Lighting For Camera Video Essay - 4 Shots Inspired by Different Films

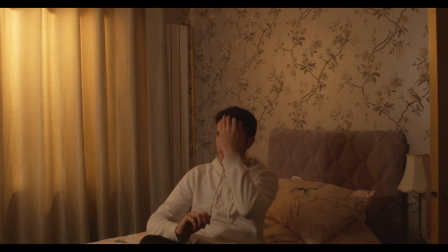37s
Hi, my name is Jack, and for the assignment,
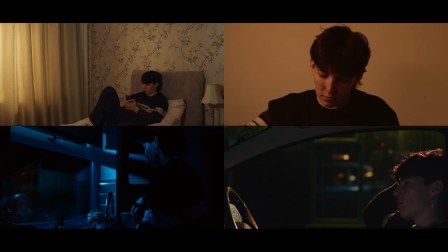41s
I've decided to create 4 different lighting setups with inspiration from various shots from different
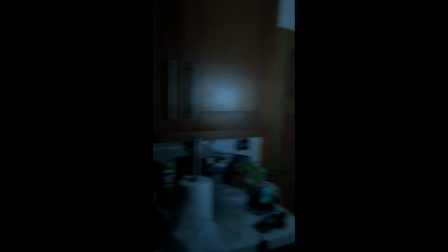47s
films to test out the creative method behind them and hopefully use someday in my work in the future.
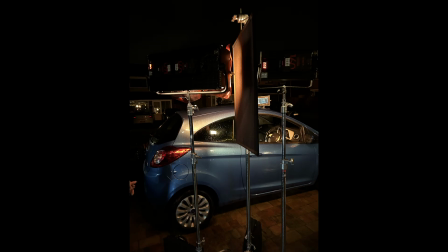53s
Throughout all the lighting setups, I used a consecutive setting to help keep the lighting fair between each other.
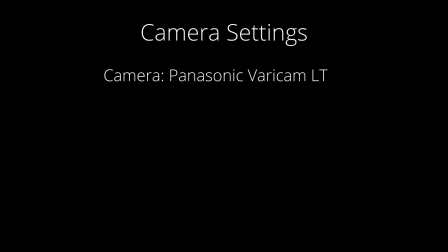59s
This was filmed on a Panasonic VariCam LT in 25 fps with a working t-stop of 2.8, a white balance of 3200 degree Kelvin with Panasonic V-Log done in ProRes 444 codec,
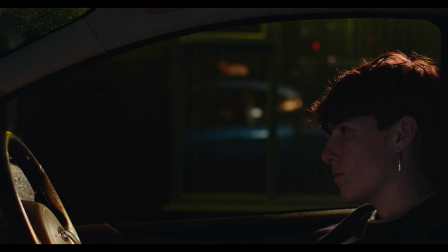76s
and then Rec 709 LUT applied at the end. For my shots, I tried to have them all look and feel different to widen my setups.
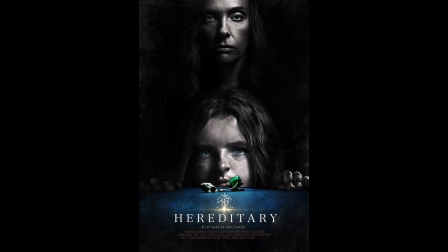84s
These are, in order shown in the beginning, Hereditary, Whiplash, The Conjuring 2 and Drive.
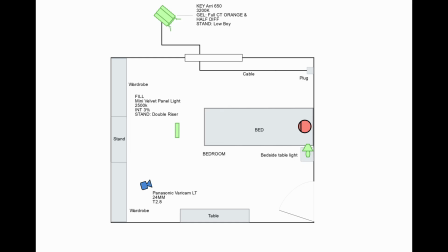91s
As part of my preparation, I created a floor plan and shot design of each shot based on what and where I have access to do my shots.
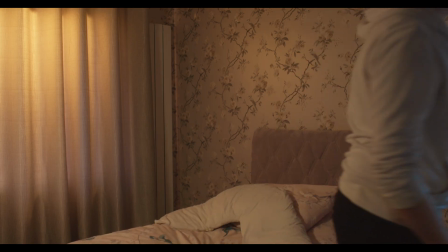99s
I also wanted to test out these shots on an app called Setalight before I cemented the floor plans in place,
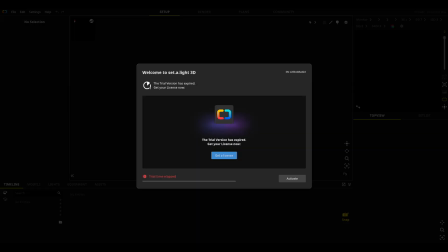106s
but unfortunately I had previously downloaded and used the free 2-week trial for an older project I was a part of.
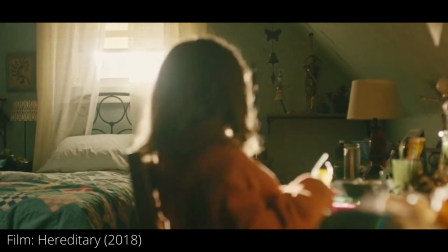113s
The first shot I did was one taken from a horror film called Hereditary that came out in 2018.
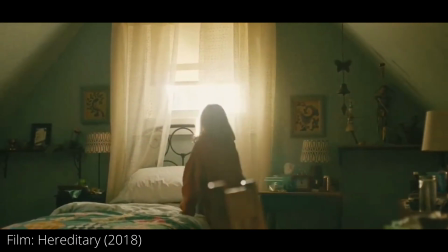119s
Though the shot I am referencing doesn't exactly shout horror, I'd rather pick this as I like the look of it.
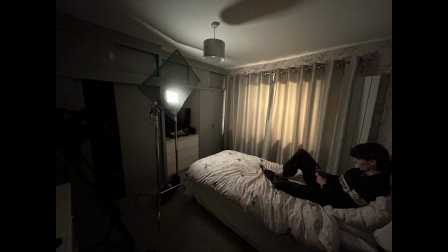126s
For this, I was able to shoot my grandparents' house in a spare room they had, where I got my actor to be relaxing on a bed and then walk off.
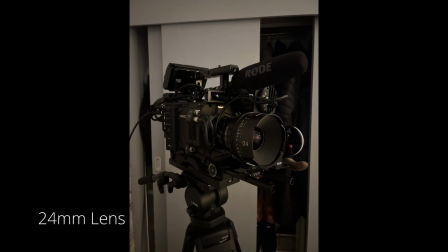134s
I used a 24mm lens for this as I am wanting to capture the entire
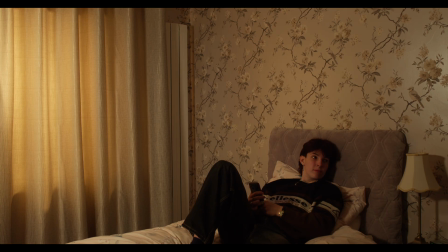139s
room as a wide shot without distorting detail a smaller millimeter lens could do.
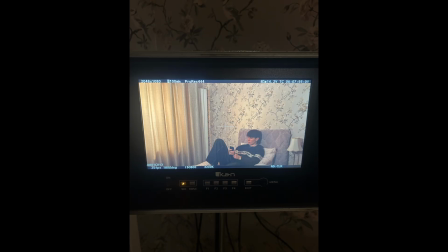144s
My goal was to try to create a soft and early morning feel.
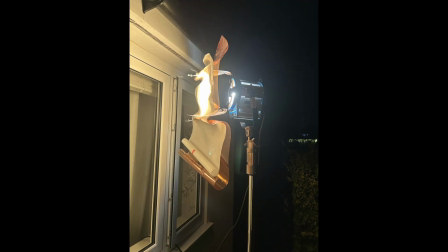147s
I did this by having an ARRI 650 Plus Fresnel lamp outside the window to be
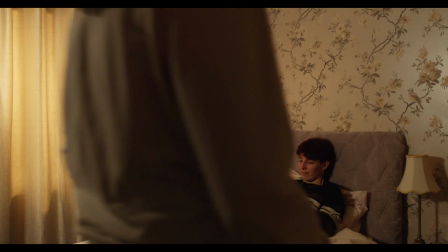153s
my backlight, which managed to feed the cable through the window and into a plug socket behind the bed and out of sight with the help of a 16 amp extension lead.
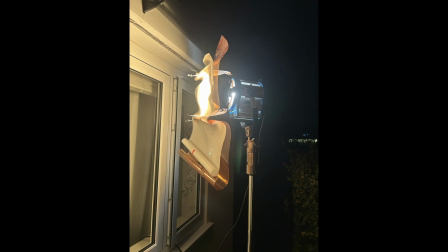161s
On the ARRI 650, I had half diffusion and full orange gel,
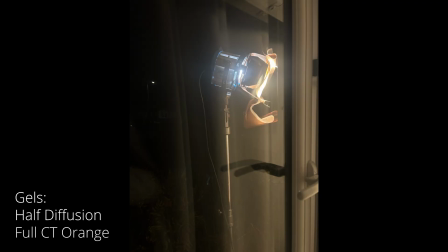166s
and then angle looking down towards the wall behind my actor to reference an early morning sunlight.
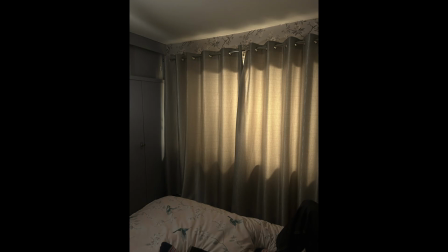173s
The curtains closed also added another layer of diffusion to what was already there and helped create the soft look.
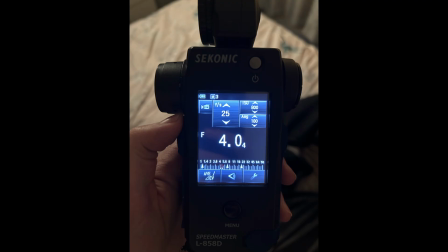179s
I did all my light readings on incident mode throughout the assignment, and for this light it read an overall stop of 4.
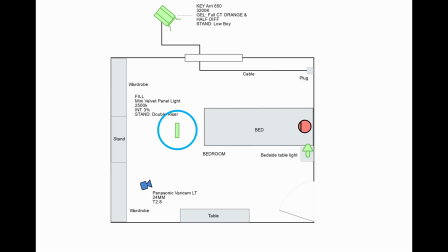188s
I also needed a key light to help spread the light out onto my subject from inside the room,
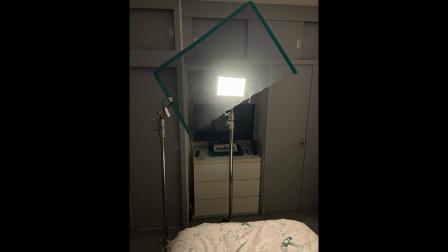193s
so I used a Velvet Mini in the centre of the room facing my subject's face. This was on 2500 degree Kelvin with an intensity of 3%.
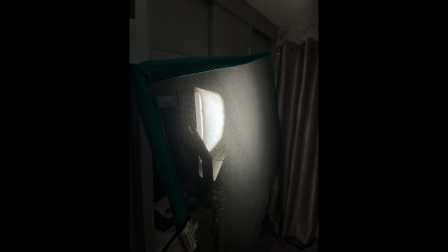203s
I decided in the moment to add a green scrim, or also known as a single scrim, in front of the Mini Velvet,
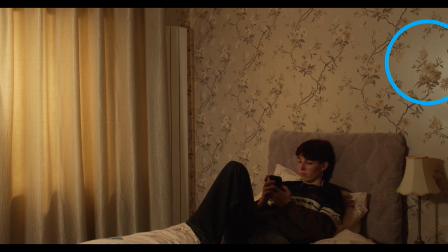209s
which reduces half a stop of light to reduce the light a little bit more on my subject and stop some light bouncing from the wall behind her.
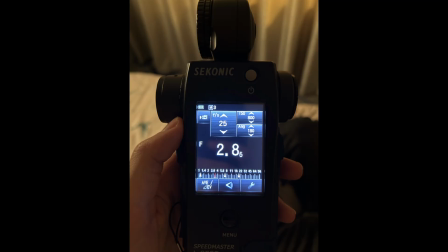217s
This read at about 2.8.
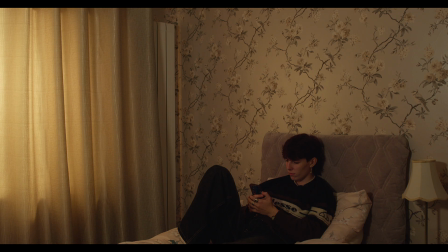220s
This didn't fully eliminate the bounce, but I didn't have much time to mess around with it as I had to wrap up and take the kit back to mine. Overall, I am happy with the way this shot was done and the focusing of it. Because it is only me doing these shots, I had this stationary,
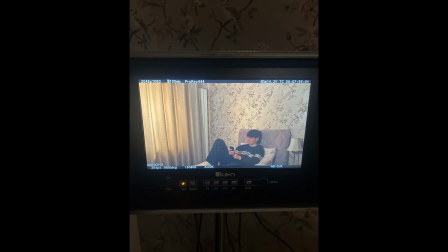235s
so once the focus was set using peaking from the monitor, I didn't need to touch it again for the take.
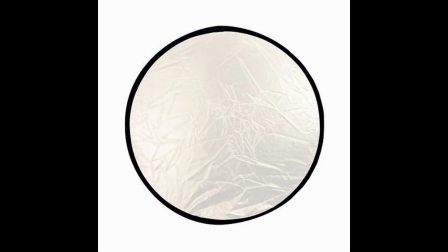241s
But looking back on it while editing it, I wish I had booked out a reflector which could have helped me eliminate the subtle light bounce from the wall better.
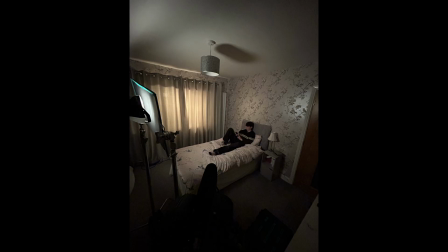249s
I think if it was also possible, I would have liked to add some light on the wall behind my subject to help break up the look of the shot, such as a window frame.
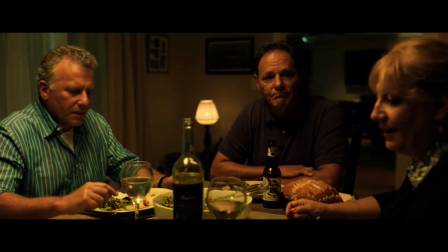258s
For the second shot I did, I took reference from a scene in the 2015 film Whiplash,
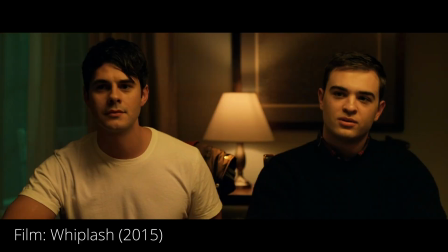263s
where the main protagonist, Andrew, is having a meal with his family.
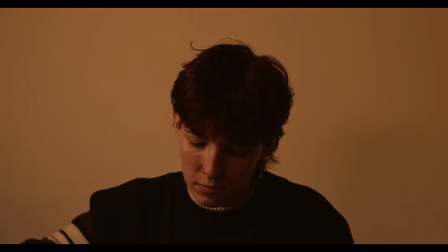268s
My goal was to create the warm tungsten house feeling that was shown in the scene and have it look like it was coming from a ceiling chandelier light. So I had my subject be sitting at a table and pretend to look relaxed and engaged in a conversation while also eating something.